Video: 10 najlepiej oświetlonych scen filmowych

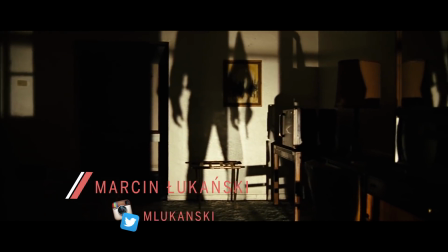[0:02]
Światło kształtuje obraz w kadrze. Wpływa na fakturę powierzchni, na postrzeganie rzeczywistości, na emocje wypisane na twarzach aktorów.
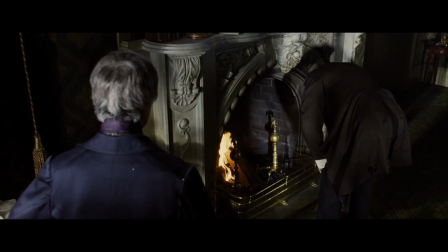[0:10]
Z jednej i tej samej lokacji potrafi stworzyć skrajnie różne światy.
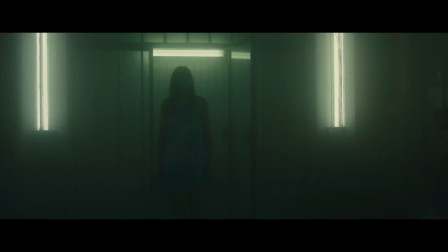[0:14]
W zależności od odświetlenia możemy to samo miejsce postrzegać jako straszne, magiczne, bajkowe lub pełne energii. Aktora możemy widzieć jako osobę miłą lub przerażającą, smutną lub wesołą. Autorzy zdjęć malują światłem, kształtują je, tworzą świat przedstawiony.
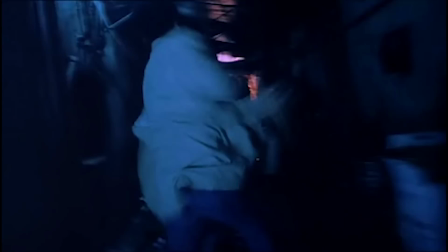[0:29]
Przyjrzyjmy się najlepiej oświetlonym scenom filmowym.
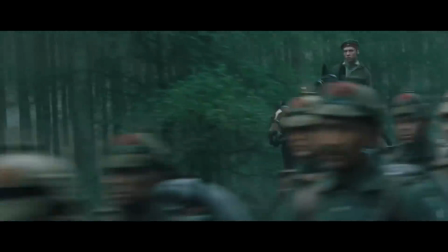[0:33]
Jest dwóch znanych operatorów filmowych, którzy opanowali do perfekcji sztukę malowania światłem, a ich ujęcia są niczym ruchome obrazy.
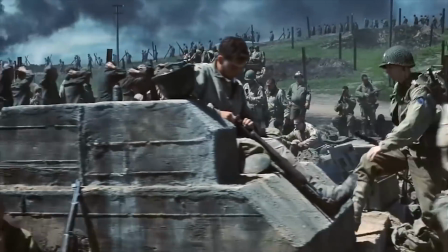[0:40]
Pierwszy z nich to Janusz Kamiński. Jakikolwiek film naszego operatora byśmy nie wybrali, to zawsze znajdziemy w nim niesamowite ujęcia.
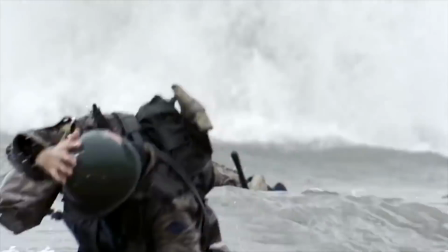[0:47]
Czy to raport mniejszości, szeregowca Ryana lub czas wojny. Ja jednak decyduję się na Lincolna. Film, w którym autentycznie każdy kadr to dzieło sztuki.
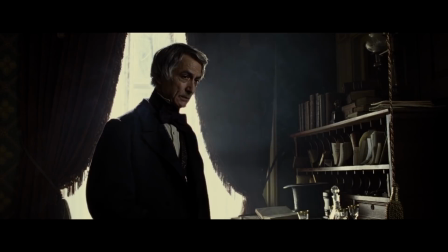[0:58]
Kamiński zdradził, że kręcący Lincoln, a twórcy chcieli z jednej strony oddać oświetlenie możliwie najbardziej naturalne,
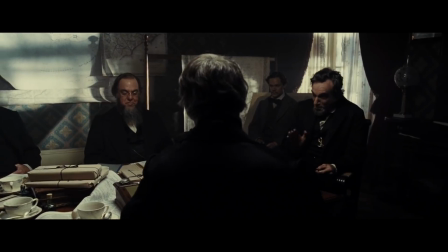[1:04]
a z drugiej strony wzmocnić postać głównego bohatera i nadać mu charakteru.
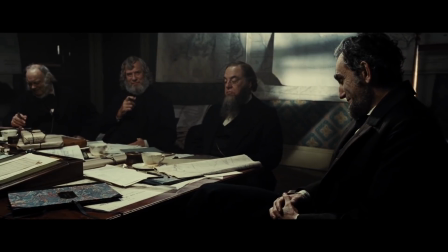[1:09]
Równocześnie zadbali, aby film był w większości pozbawiony kolorów, które odwracałyby uwagę od dialogów.
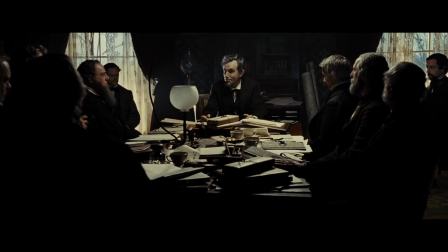[1:15]
Dlatego też zarówno rekwizyty, tapety na ścianach oraz ubrania aktorów są mocno stonowane.
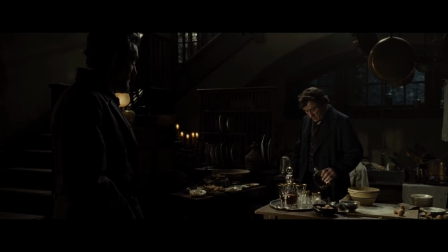[1:20]
Głównym wyznacznikiem oświetlenia są smugi wpadające przez okna i kształtujące rzeczywistość. Bardzo często smugi te skierowane są właśnie na Lincolna, który jest świecony kontrowo oraz, gdy tylko się da, z profilu.
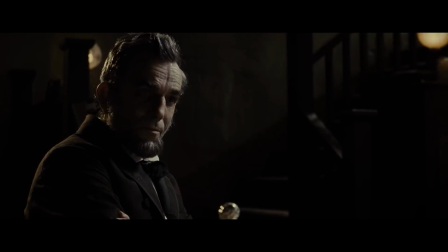[1:34]
Wszystko, aby wzmocnić jego sylwetkę i zaznaczyć charakterystyczne rysy twarzy. W całym filmie jest masa świetnych ujęć, ale ja decyduję się na wybór tej sceny.
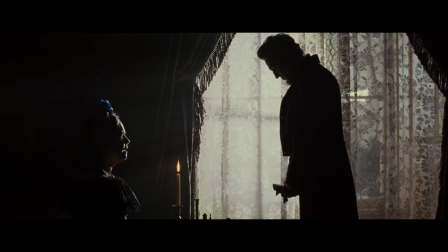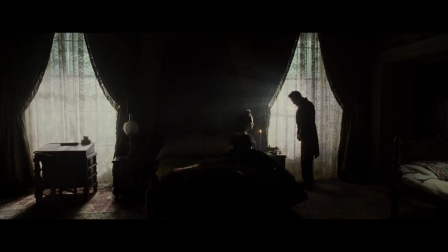[1:48]
Posiada ona wszelkie elementy typowe dla oświetlenia Lincolna. Mocny kontrast, światło wpadające smugami do pomieszczenia, delikatne wypełnienie na rekwizytach i zaakcentowanie sylwetek postaci. Główny bohater obowiązkowo kręcony z profilu, aby nakreślić linię jego sylwetki.
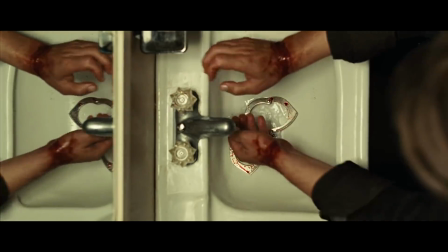[2:08]
Drugi autor zdjęć, który słynie z charakterystycznego kontrowego oświetlenia to Roger Dacins. Do zestawienia trafia aż kilka jego filmów. To nie jest kraj dla starych ludzi, to filmy ślicznie nakręcone, ale spośród licznych scen wybieram te. Odpowiednie oświetlenie rewelacyjnie buduje napięcie całej sekwencji. Co więcej, oświetlenie bardzo dobrze umotywowane.
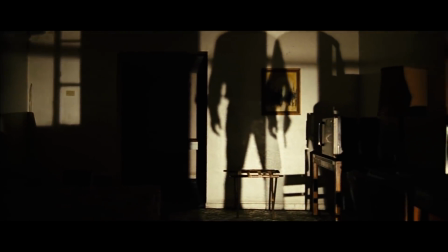[2:34]
Na parkingu stoi samochód, od którego pochodzi smuga światła. Oczywiście są tutaj użyte lampy filmowe, ale tak, aby udawać właśnie oświetlenie reflektorów pojazdu.
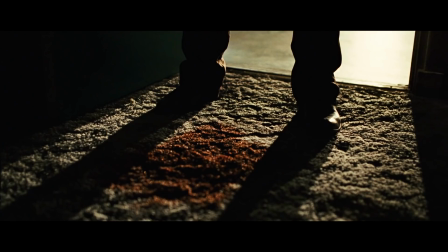[2:43]
Genialnie nakreśla to sylwetka aktora oraz ujawnia część pomieszczenia. Na tyle dużą, żeby widz zorientował się w sytuacji, ale z drugiej strony na tyle małą, aby pozostawić atmosferę tajemnicy i niedopowiedzenia.
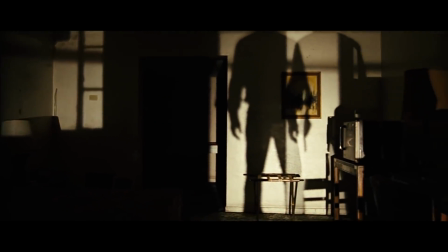[2:55]
Gdy mamy ujęcie z kontrplanu, widzimy układające się na ścianach mocne i zdeformowane cienie i kształty.
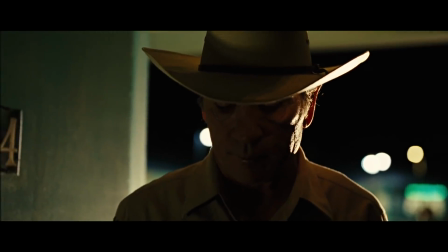[3:00]
Cała scena to świetny przykład jak budować nastrój umotywowanym oświetleniem. Zresztą nie inaczej jest w tym filmie.
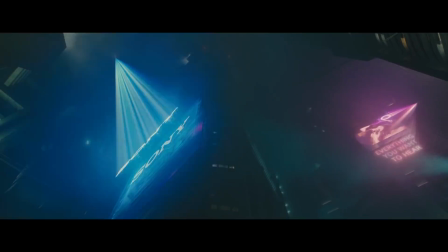[3:08]
Kręcąc nowego Blade Runnera, Dakin starał się, aby oświetlenie było jak najbardziej realistyczne.
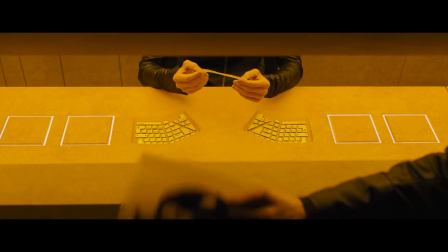[3:13]
Brzmi niedorzecznie w kontekście futurystycznego filmu? Niekoniecznie. Przecież w przyszłości również potrzebne jest oświetlenie, żebyśmy widzieli w ciemności, prawda?
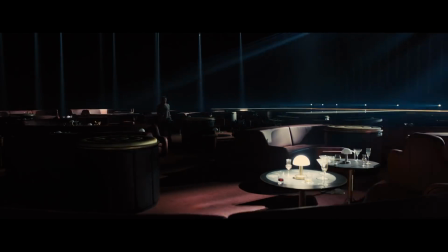[3:22]
Oświetlenie może być dużo bardziej wyszukane i udziwnione, ale nadal tam będzie.
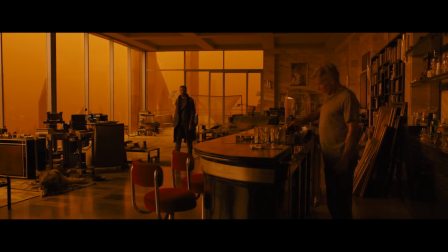[3:27]
Dlatego twórcy starali się możliwie wiernie naśladować faktyczne źródła światła, z których oświetlenie mogło w takich czasach docierać.
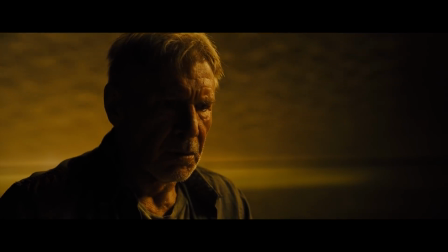[3:35]
Z całego filmu wybieram tę scenę.
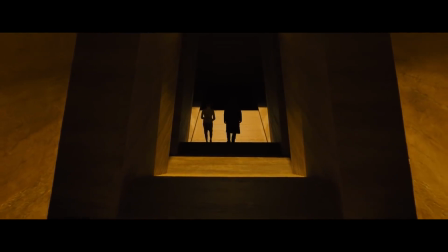[3:42]
Ekipa przygotowała specjalne korytarze, którymi w czasie ujęć przemieszczali konstrukcje z lamp filmowych.
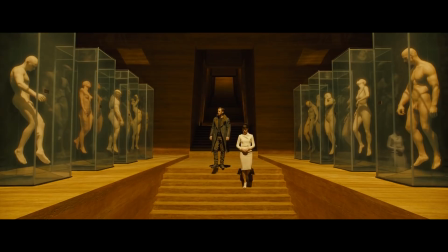[3:47]
Wszystko po to, aby wiernie oddać poruszające się żaluzje w ścianach i w dachu. Efekt jest niesamowity, a skala przedsięwzięcia ogromna.
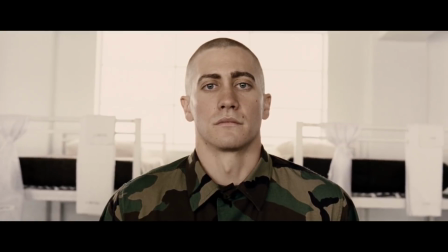[3:56]
Kolejny film Rogera Dakinza w tym zestawieniu to Jarhead.
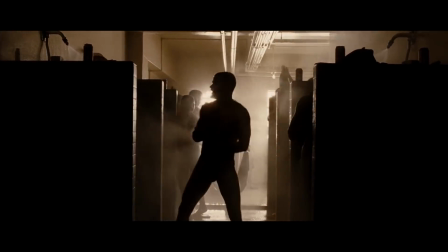[4:00]
Operator obrał tutaj trochę podobną drogę jak Kamiński w szeregowcu Ryanie, czyli zastosował obróbkę chemiczną zwaną Bleach Bypass.
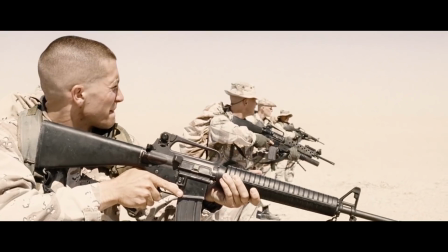[4:07]
Oczywiście na mniejszą skalę niż u Spielberga.